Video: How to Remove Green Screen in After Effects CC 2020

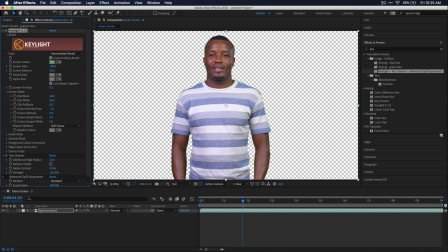[4:07]
So if there's any artifacts or noise left over, it kind of just gets rid of those and helps kind of clean it up. However, again, you don't want to go too far with this option because you can see that it starts to shrink down my entire subject, and you also don't want to raise it because you kind of get this weird green border.
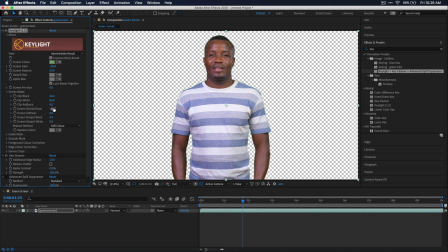[4:20]
So -1 is usually what I go to, but you may have to tweak for your specific scene. Let's go ahead and zoom into our footage to see how good our edge is looking, because usually with a green screen,
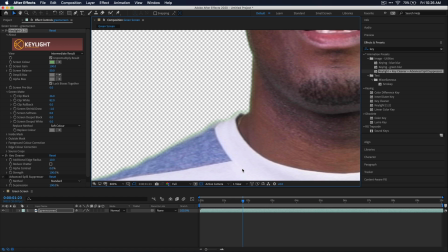[4:29]
if you've ever worked with them before, you know that it typically leaves a green halo around them, which is definitely undesirable. And as you can see here, my footage is no exception. There is definitely a little bit of green, but because we added that key light plus the key cleaner plus the advanced spill suppressor effect, we have over in our effects control window another effect that is actually disabled by default,
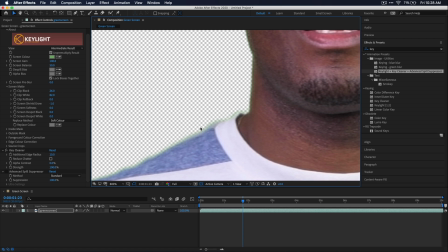[4:48]
which is the advanced spill suppressor. And this thing will work wonders on these edge green halos that we see here in our footage. As you can see, this effect is in fact disabled by default, You can see whether or not an effect is enabled or disabled by this little effects icon that's next to the effect name. So we're just gonna go ahead and click in this box and this will enable the effect.
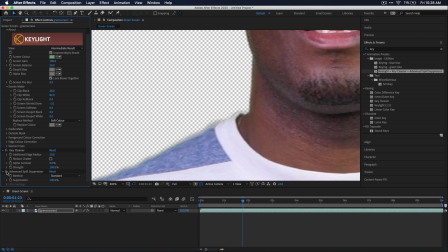[5:08]
And now that I've enabled it, you can already see that it's helped quite a bit with our edge and kind of desaturated that green halo around him. Now, if you see anything left over, you can go back up to that shrink and grow section and just take it down another percent.
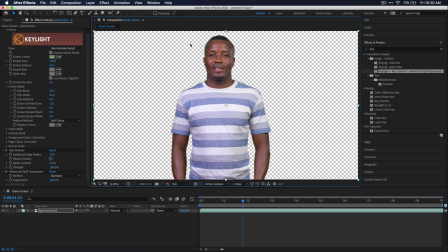[5:20]
I'm pretty happy with the way this turned out. Now, one more option that you can turn on that sometimes helps, and I'll just turn it on here, is this reduced chatter option. And what this will do is kind of like smooth those edges out and get rid of any more additional artifacts you may be having in your footage. Okay, so now that we have our final keyed effect, let's go ahead and add a background layer in and see how it looks.
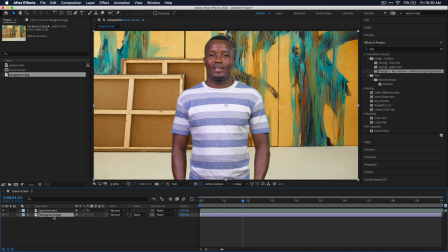[5:39]
And that looks really good. However, to really sell any green screen effect, you always have to apply some type of color correction. And then you also kind of want to mess around with maybe a blur on the background to make it look a little bit more realistic. So with my background layer selected, I'm just going to go ahead and go over to the effects and presets window and search for a fast blur.
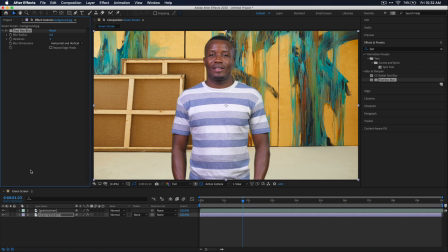[5:57]
And then we can just go ahead and add this onto our background layer. And here you really don't want to go overkill with the blur because it will start to look fake very quickly. However, because the way a camera works, you would naturally have a little bit of blur in your background. So here you really just want to tweak it slightly just so you get that natural look. Again, if you go overkill, it's going to look fake.
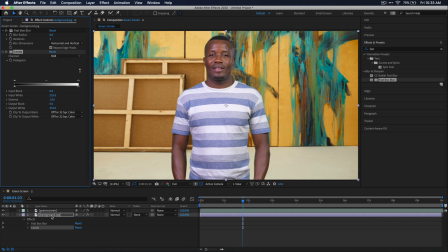[6:16]
So I'm just going to go very slight here, like 5 to 10. I'm also going to apply a quick levels control on my background layer so I can bring down the highlights a little bit and make my subject pop out of the background.
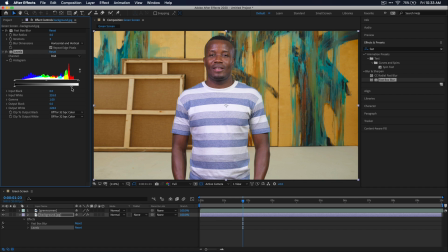[6:24]
I also mentioned doing some color correction, and typically you want to color correct your green screen subject to match your background. So I'm just going to go back to my green screen layer here and then add a Lumetri color effect to this. And then I'm just going to go up to white balance and bring it to be a little bit warmer so that it kind of matches the warmer tone of this background.
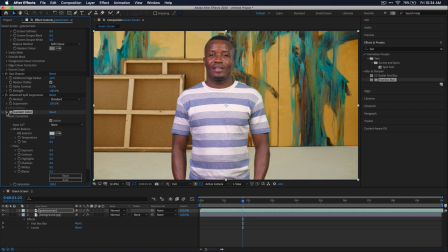[6:42]
Something like that is good. And if I disable and re-enable this effect, you can see that it warms up the footage and kind of blends it in with the background more. Now there's a few more things that you could do to sell this entire green screen look. I'll show you one of them, which is called a light wrap.
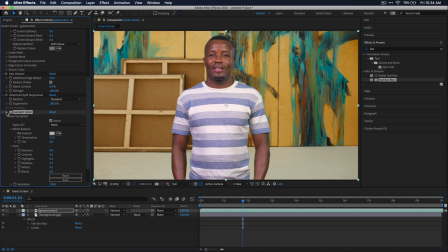[6:55]
It's actually a super useful technique to kind of take the background image and portray it around the edge of your green screen subject to kind of blend it in even more.
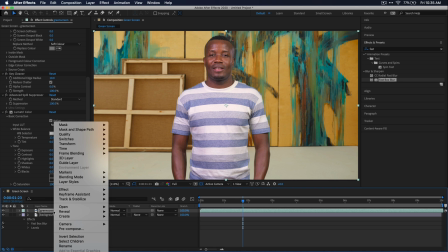[7:03]
So let's go ahead and select our green screen layer and right click on it and hit pre-compose.
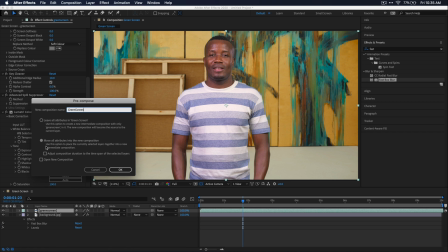[7:08]
I'm just going to name it green screen, and then it's important that you move all the attributes into the new composition.
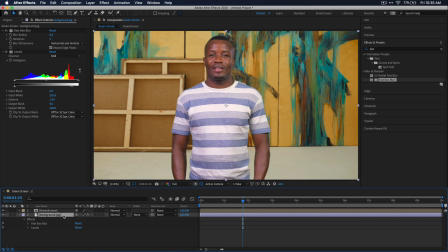[7:13]
Now go back down to your timeline panel and duplicate your background layer by just selecting it and pressing Ctrl or Command D. And then let's drag the second duplicated background layer above our green screen layer for a second here.
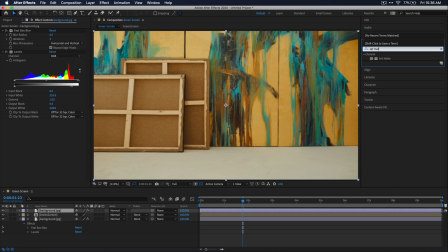[7:25]
And then go to your effects and presets window and search for set matte. And just go ahead and apply that to your duplicated background layer. And then go to the effects control window and set that take matte from layer to our green screen composition that we just pre-composed.
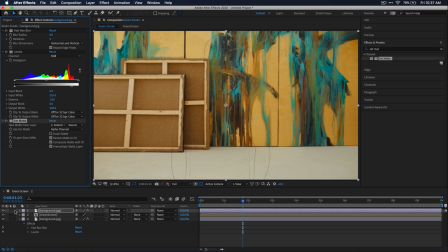[7:39]
You'll see in our preview window that we have an outline now of our green screen footage. And if I solo this top background layer, you'll see exactly what's going on here.
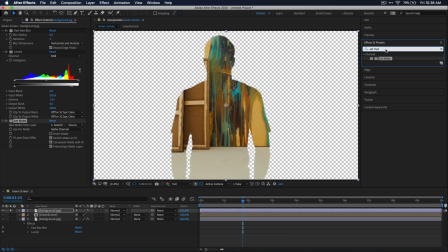[7:47]
Now let's search for one more effect over in the effects and presets window, and we're gonna search for channel blur. And just go ahead and apply that also onto that top background layer. Then in the effects control window, just go ahead and raise that parameter for alpha blurriness. I'm just going to go to about 65 here.
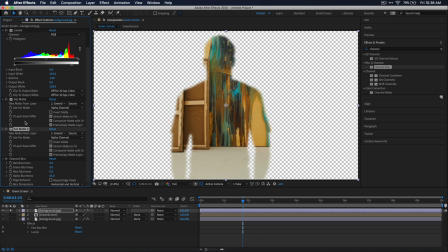[8:02]
Then select that set matte effect in the effects controls window and just press Command D to duplicate it and drag it below the channel blur effect. Next, go to that top set matte effect and click on invert matte.